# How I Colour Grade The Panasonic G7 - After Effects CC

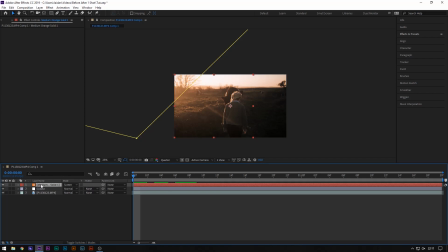16:24 Something else you can do is keyframe the opacity of it to flicker, so we can have it so it flickers slightly, you know, up and down. Let's just see how this looks.
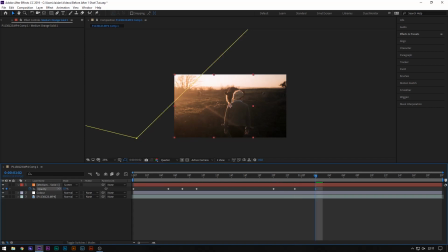16:43 This could look really bad or could look really good, or you know, but you just got to try things. Okay, let's see.
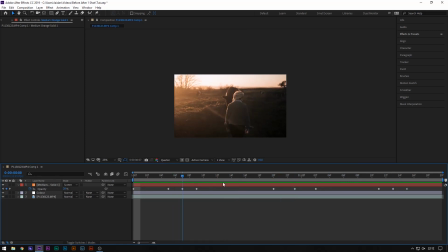16:57 So that could look interesting, I guess. There's like kind of light flashes, which you could do, but that's just another technique. But I think I'm just going to keep it as how I had it, just like that, just for the sake of it being the same as how I actually edited it.
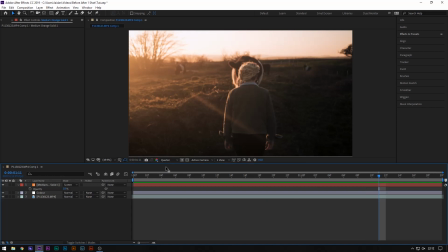17:12 But now we have that shot, which looks, in my opinion, crazy cool. There's one last thing I did to enhance it, I guess, which was add another solid.
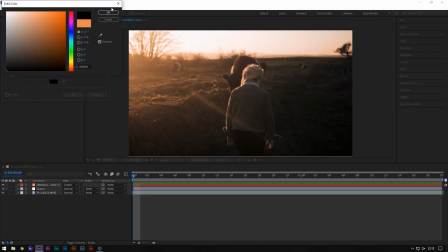17:22 We'll just create this one as a black solid, and I went to
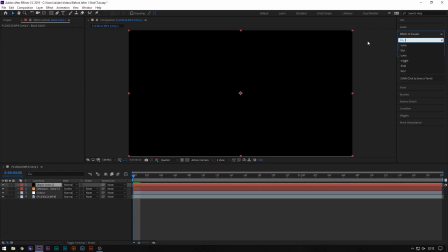17:27 effects and searched in lens flare and generate lens flare.
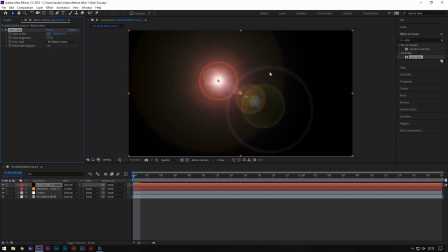17:32 Boom.
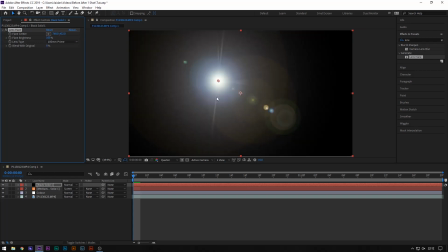17:35 Under lens type, we're going to go for 105mm prime, just because I thought this one looks kind of cool.
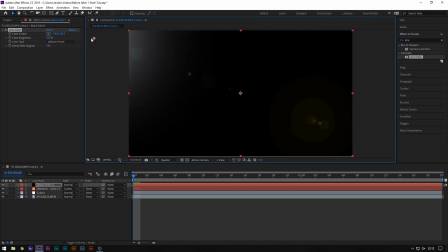17:42 And what I did was I moved it off screen over to here, or roughly over here.
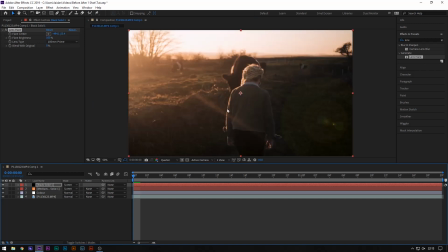17:49 Changed the blending mode from this one to screen as well. And as you can see, we have a nice lens flare, but the thing is, it doesn't really match, in my opinion. Like, this is way too green, so what I did again was went to tint over here and just changed this to one of these colors, and it kind of makes it blend in, and that kind of adds like a cool lens flare,
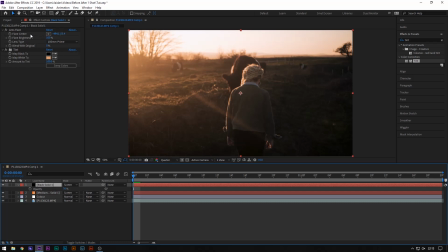18:09 I guess. Change the opacity on this as well, slightly down, and also keyframe the center to move,
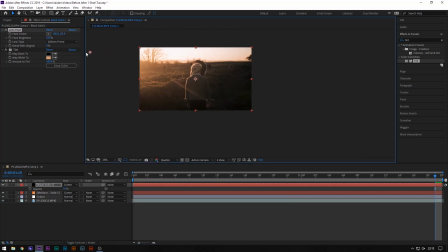18:19 so the lens flare moves. Oh, I didn't even keyframe it. Well, you obviously click the keyframe button. So we have it starting over here, then it moves off.
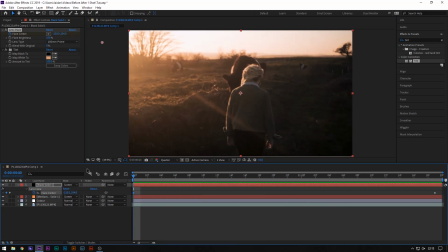18:43 Which you can make slower or faster. But yeah, that's just another thing I did to make it kind of cool, because obviously the sun was right there. My lens doesn't actually pick up any lens flares, but you know, you can just add it in post anyway.
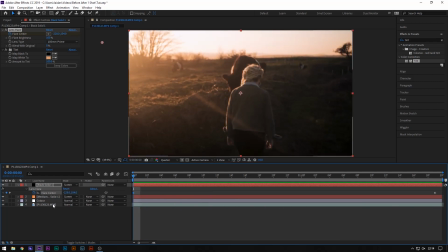18:58 That's looking nice. Then the last thing I did to the shot was, well, firstly I added some black bars. So I just have some 235 Cinescope 1080p black bars here, which we're going to add to the footage, just to, because I think having
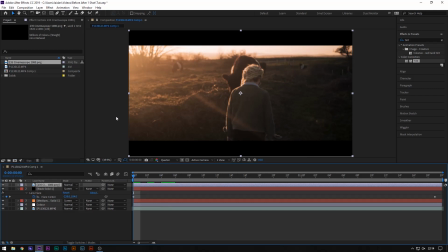19:13 black bars looks kind of cool. Obviously, if you were going to export this, you wouldn't actually add the black bars in.
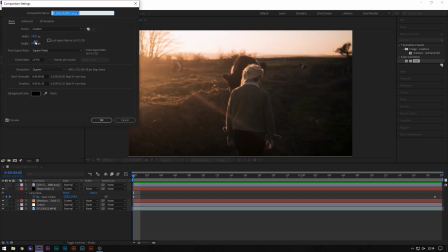19:18 You would go composition settings, and then change it from 920 by 1080 to 920 by something like 816.
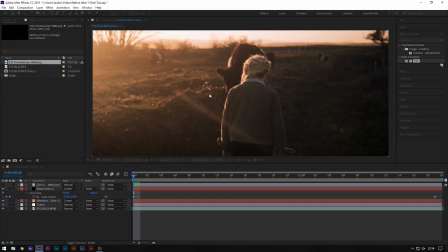19:27 And as you can see, that's still a 2:3:5 aspect ratio, and then you'd export it like that.
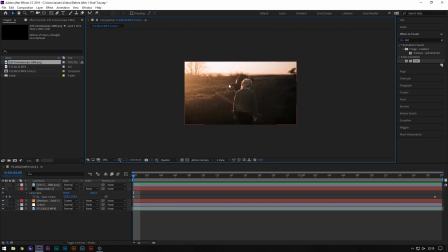19:32 But because I was exporting this for Instagram, and Instagram, unlike YouTube, doesn't actually add black bars above your video if it's a different aspect ratio than your viewing device.
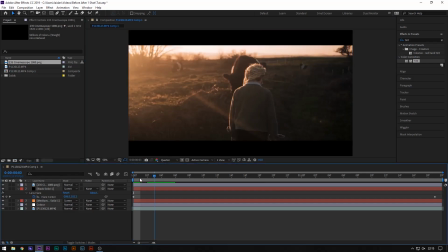19:45 I added the black bars in, just because it kind of looks cinematic as well, just makes it look cool. And then the final thing I did was just add a simple pan. So to do this, I just click the main footage, selected position, went to the start, went to the end, put the start,
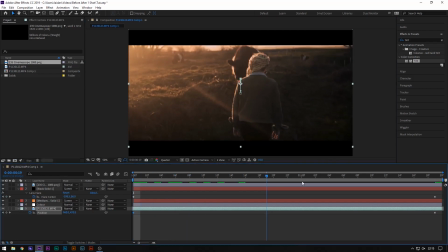20:06 moved it up, and then as you can see, and that simple pan, which kind of, well, I tried to make it so it followed, as you can see the cow's head moving up, kind of follows that, and it kind of follows the motion.
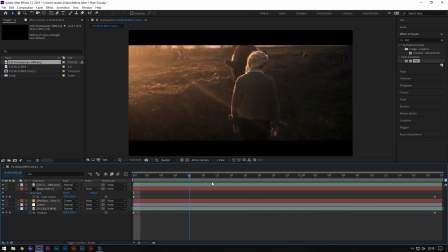20:24 See the subject's head moving up as well, and it kind of looks, it just looks really good.